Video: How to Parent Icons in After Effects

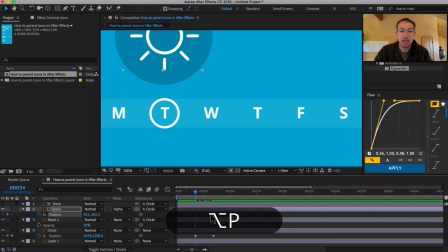8:12 So with the icons layer, I'm gonna hit Command P, hit K to jump one keyframe over to the right. And I'm just gonna move this down, and I'm gonna use click and drag with the space bar.
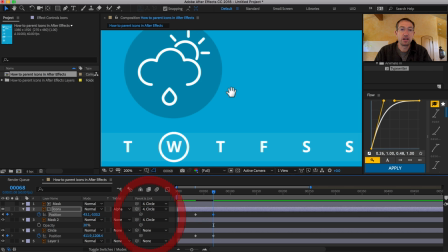8:27 That's a nice little tool here. Get this nice and centered in my composition here.
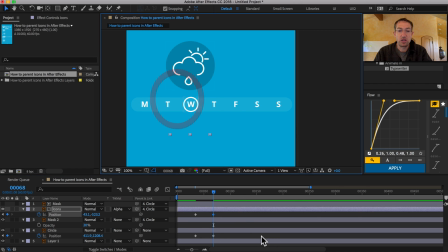8:33 Okay, great. So that looks pretty tasty to my eye. So now I'm just gonna close my work area, grab these four keyframes. I use the flow plugin to assign easing. The After Effects easing thing that's built in just is a train wreck, totally blows, but there's a cool plugin called Flow, which is amazing.
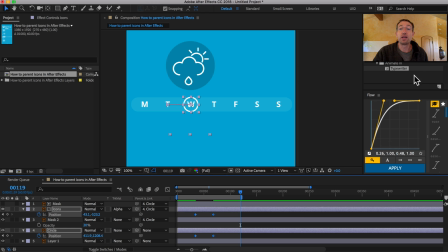8:52 It'll change your life. I don't get paid a dollar from those guys. So I'm gonna click that, and then I'm gonna hit space bar, and we're just gonna have a look. And I'm like, you know what? It just feels really fast, because we wanna show, it's not a transition, it's actually an interaction we're showing.
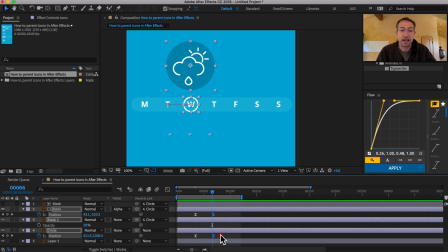9:06 So I'm just gonna click and drag these out, because I want it to feel a little bit more like somebody's using this thing. That feels a little bit better. And the other thing too is you'll notice with this easing velocity curve, I was just using one of these ones right here.
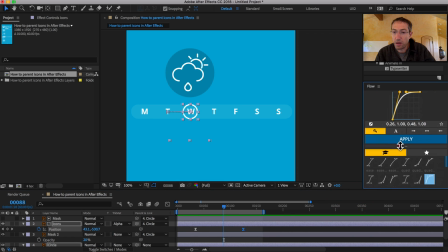9:23 Let's see here, we can bring this back up here. So I was using quart out.
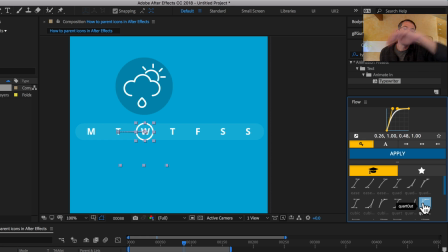9:27 Now, for a transition, you want no in, meaning you don't want it to slowly ease in because it feels unresponsive. You want like a hard in. Because we're actually showing a user interacting with something, I'm gonna use quart with the ease in and the ease out.
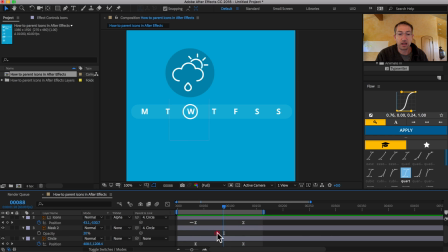9:41 So I'm gonna make sure all my keyframes are selected, and I'm just gonna hit apply. I'm gonna try that again. Use the work area, please. Don't know why it doesn't wanna do that.
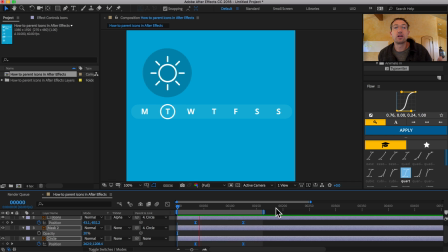9:54 Okay, so now it feels a little bit more akin to like a user has, you know, they're sort of tentative, they start and then they stop. So again, we're not going for perfection here, but it is conveying something through the motion.
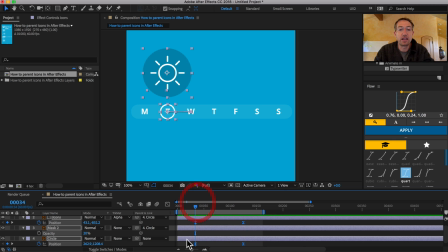10:08 It's conveying user intent and all this stuff. So I like this interval right here. So now what I'm gonna do is I'm gonna show you how to make a spacer in After Effects. You can quickly chunk this out. So if you hit Command Y, you can make a new solid.
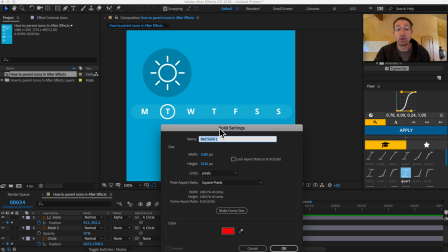10:20 It's just a shape. Don't need to overthink it. It just has a color and a name and that's it.
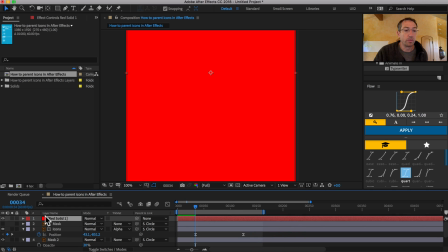10:25 So I'm gonna say okay, it has this beautiful Adobe Red. I'm just gonna turn it off because I don't even wanna see it.
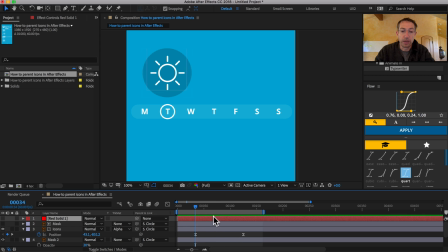10:30 It makes me angry. So now I'm gonna trim this down. So I'm gonna put my playback head over my first keyframe and hit Command left bracket and hit K, Command right bracket, sorry, not Command, Option left bracket, Option right bracket.
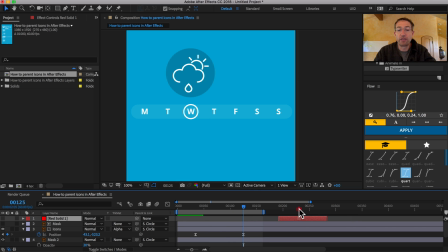10:43 It'll trim that puppy down. Now I can have this visual reference and I can know where to drop my keyframes, which is crazy helpful.
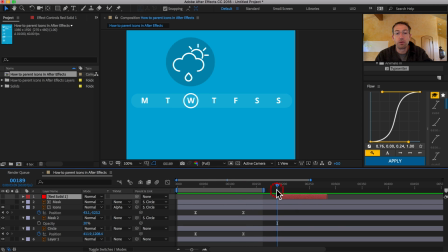10:51 So now I'm going to just build a little space in here before we, and figure out what the space, what the timing is that I wanna get right. So I'm gonna copy these, paste these, and hit N over here.
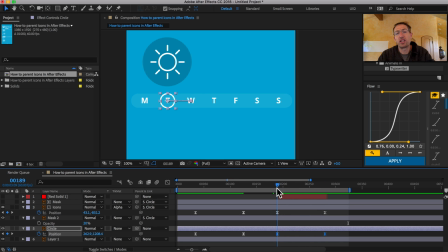11:07 And now we're just gonna build this out to another location. So actually what I meant to do, let's not do that, that was the wrong strategy. Okay, what I meant to do was to take this keyframe, copy paste it, take this keyframe, copy paste it.
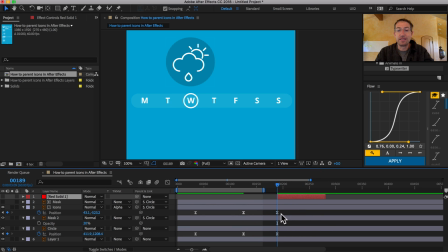11:20 We're just creating a little hold here where nothing happens. Now I have my little layer right here that set of the exact distance that I want to be here. I'm gonna hit O on the keyboard because that goes to the out point of this selected layer.
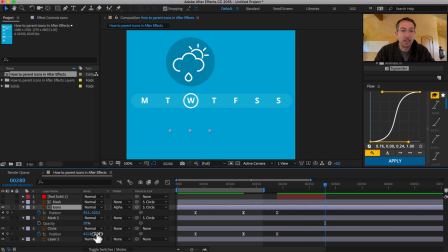11:35 Now I can go back here and I'm just gonna slide this over. I always forget which one's left, right. So I'm just gonna reposition this here and make sure it's nice and centered.
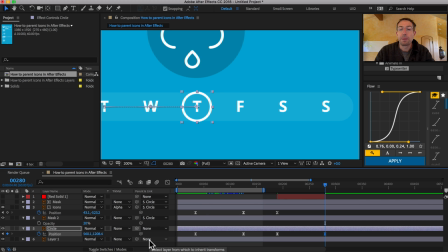11:48 That looks pretty good to me. Okay, and now we're gonna do this one here.
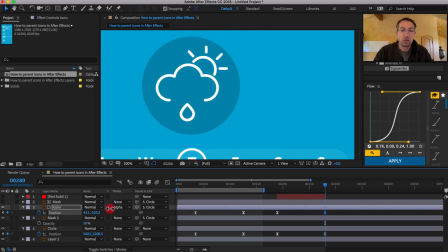11:54 So I'll just move this and we're gonna go down another one to this one. Beautiful. Okay, so now, so basically what I'm doing is I've now created another one jumping over the next interval here.
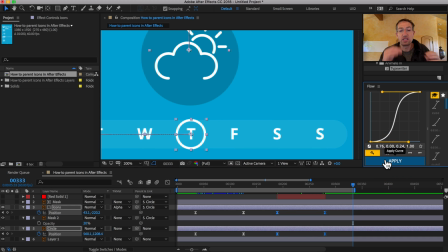12:09 And I'm gonna reapply these keyframes, the easing here, because I've noticed when you just change stuff, it just gets weird sometimes. So I'm just gonna play this through.